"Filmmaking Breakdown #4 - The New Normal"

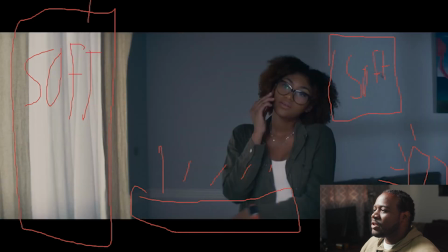but this, like this is close up, but this whole sequence, like this camera move is, you know, I think it's probably the key frame of the ad.
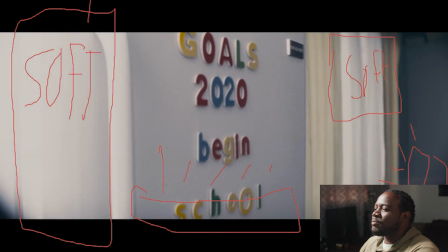And it just pulls out, pulls out, and boom. Well, she had her little refrigerator magnet dreams. I could say it was a bit childish maybe, but that's what came to my brain.
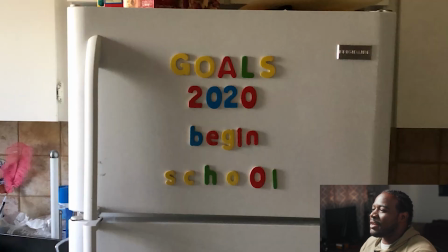These were super colorful, so I really had to desaturate these a lot because I was like, I don't want these to be super colorful.
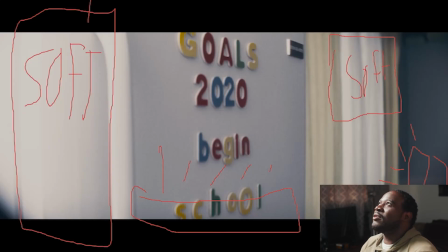I was actually trying to find like more, like gray ones or some, but I couldn't really find them over here with the time I had to search. So this was the first time I used a remote follow focus on a shoot. And so all I was doing was controlling the camera and the dolly and had my first AC pulling focus.
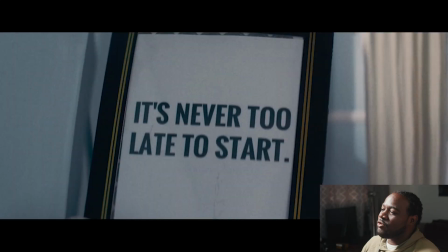So I did something in the grade. You have to watch in motion.
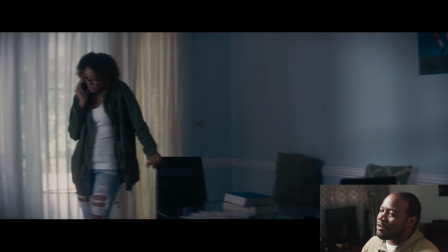If you look at this, the shot actually starts off darker and look at the wall and it gets brighter.
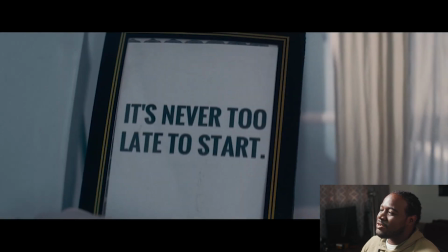If you look at this, it gets brighter and this shot also getting brighter. so now the room is
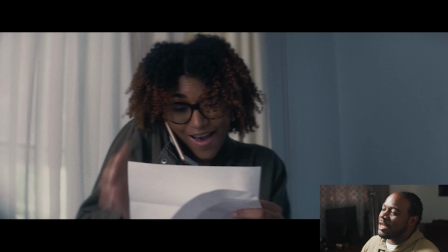actually much brighter than it was say in the beginning that was just a little
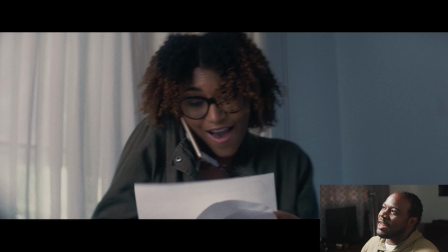thing I did in the grade as she got happy and excited that I got the scholarship we just raised up the brightness didn't change any of the lighting still exactly the same so this shot was the only shot we changed the lighting on just
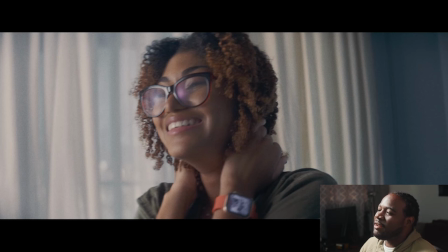because this is like a really happy shot I just wanted to you know really get that light closer to her face you know give her some nice yeah just really highlight her face you know make it look really nice and it's just the same lighting from the from before just our vl 300 true
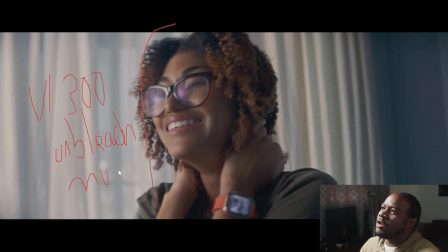and bleach muslin i really like muslin especially on beach the fault the what it does to the skin it's just especially dark skin tones it's just gorgeous so
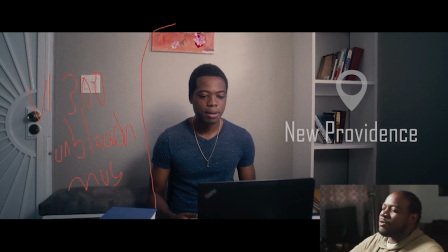these shots are in both commercials again tying into the whole online learning that you can learn from anywhere. So you have this person chilling on in a house in New Providence
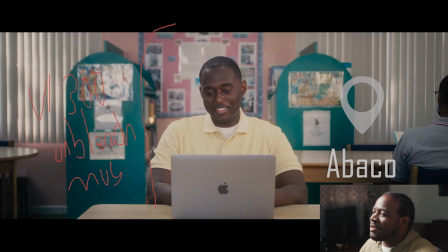this person chilling on a live in a library in Abago apparently uh she is on a beach in Exuma.
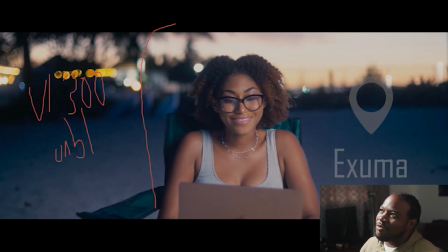So this shot doesn't make sense from a technical perspective because well this light coming from is the sun behind her but you know it was pretty that way and that is what I wanted.
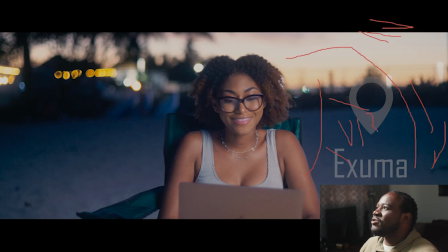I wanted the prettier side. This is a VL300 again, Godox VL300, and we just used on a big old softbox. We just had that battery powered and that was the lighting setup for that. That's it.